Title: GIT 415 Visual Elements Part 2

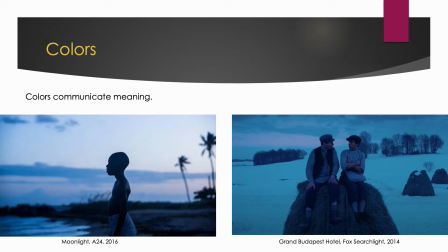[0:04]
So color, we talked a little bit about color, but let's talk a little more. Color, of course, communicates meaning in film and design, everything, right? Here we have two examples of scenes that are blue, and they're actually quite different.
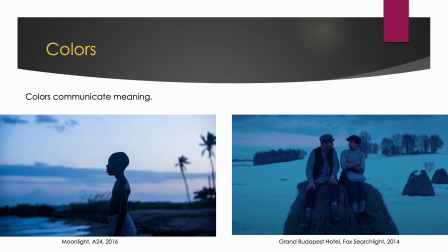[0:25]
In the scene on the left, which is from the movie Moonlight, this young boy is standing on the shore, and it probably is very early.
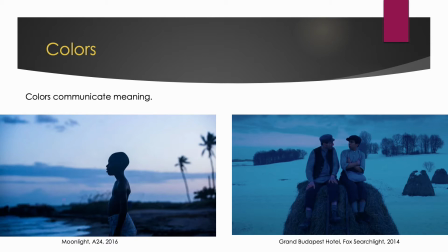[0:36]
And you can interpret that without seeing the film as he is either they're at peace. It's a very peaceful scene with the pale blues and the darker colors, but it also could signify that he's very lonely, right?
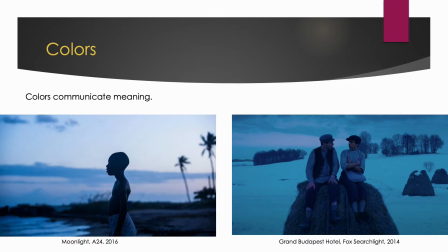[0:56]
He's blue, he's sad. If you look at the scene on the right, that's another one from the Grand Budapest Hotel, which uses lots of colors. It's also blue, but it feels very cold.
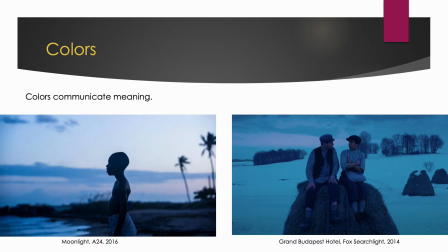[1:09]
It's a bluer, and there's snow, and by making that white snow look blue, it increases the coldness of the scene.
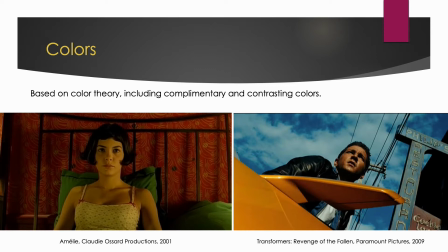[1:27]
You'll see color based on color theory, things like complementary and analogous and contrasting colors. Here's a couple examples. The one on the right, left is from Amélie, I believe, and it has a very red and green
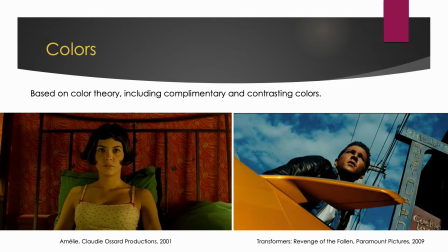[1:47]
color combination, which are complementary colors across the color wheel from each other, pretty much. And then another very common set of colors you'll see in film are orange and blue.
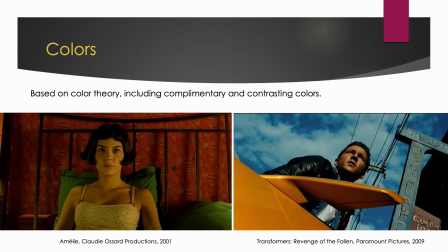[2:05]
And in fact, this is the most used color combination that you'll see films being color graded or changed to emphasize different things.
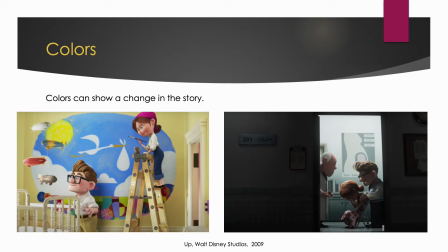[2:21]
Colors can show that something has happened in the film. It can indicate change. And here we have an example from the animated movie Up, where on the left, Carl and Ellie are getting ready for their baby.
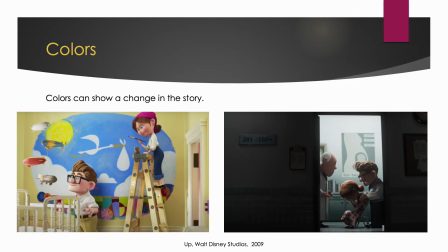[2:35]
They're painting the nursery, they've built the crib. But on the right, you can tell from the darker, the sadder, the sort of almost flat colors that something has happened, something is bad, they lost their baby.
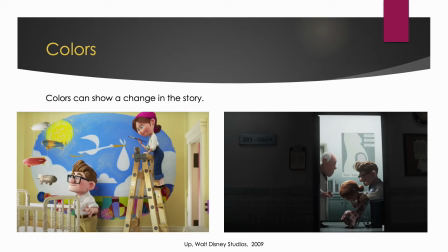[2:51]
And this also uses a technique called framing, the one on the right, that helps us focus our attention on a very intense feeling using the door frame.
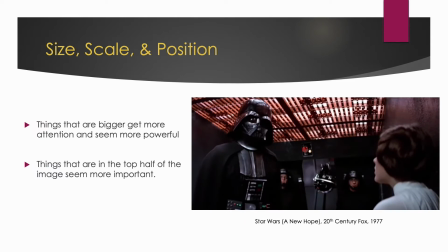[3:05]
The size, scale, and position of objects or people to other objects or people has a lot of meaning. Things that are bigger in the scene get more attention. They're more powerful. They're the bosses.
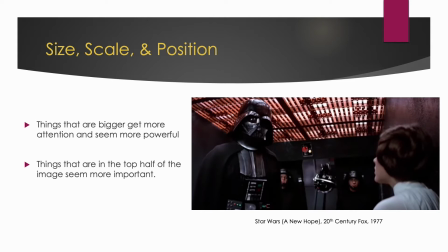[3:23]
Things that are in the top half of the image are given more importance. So here you can see in this example, it's a shot from I'm not sure which Star Wars movie, honestly.
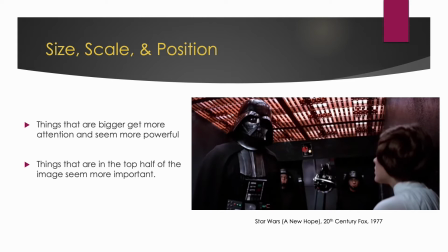[3:42]
But obviously it's Darth Vader and Princess Leia, and Darth Vader is looming over her. He's much bigger, even though he's further away. He's also in that upper half of the screen, so you can tell that he is dominating in this scene.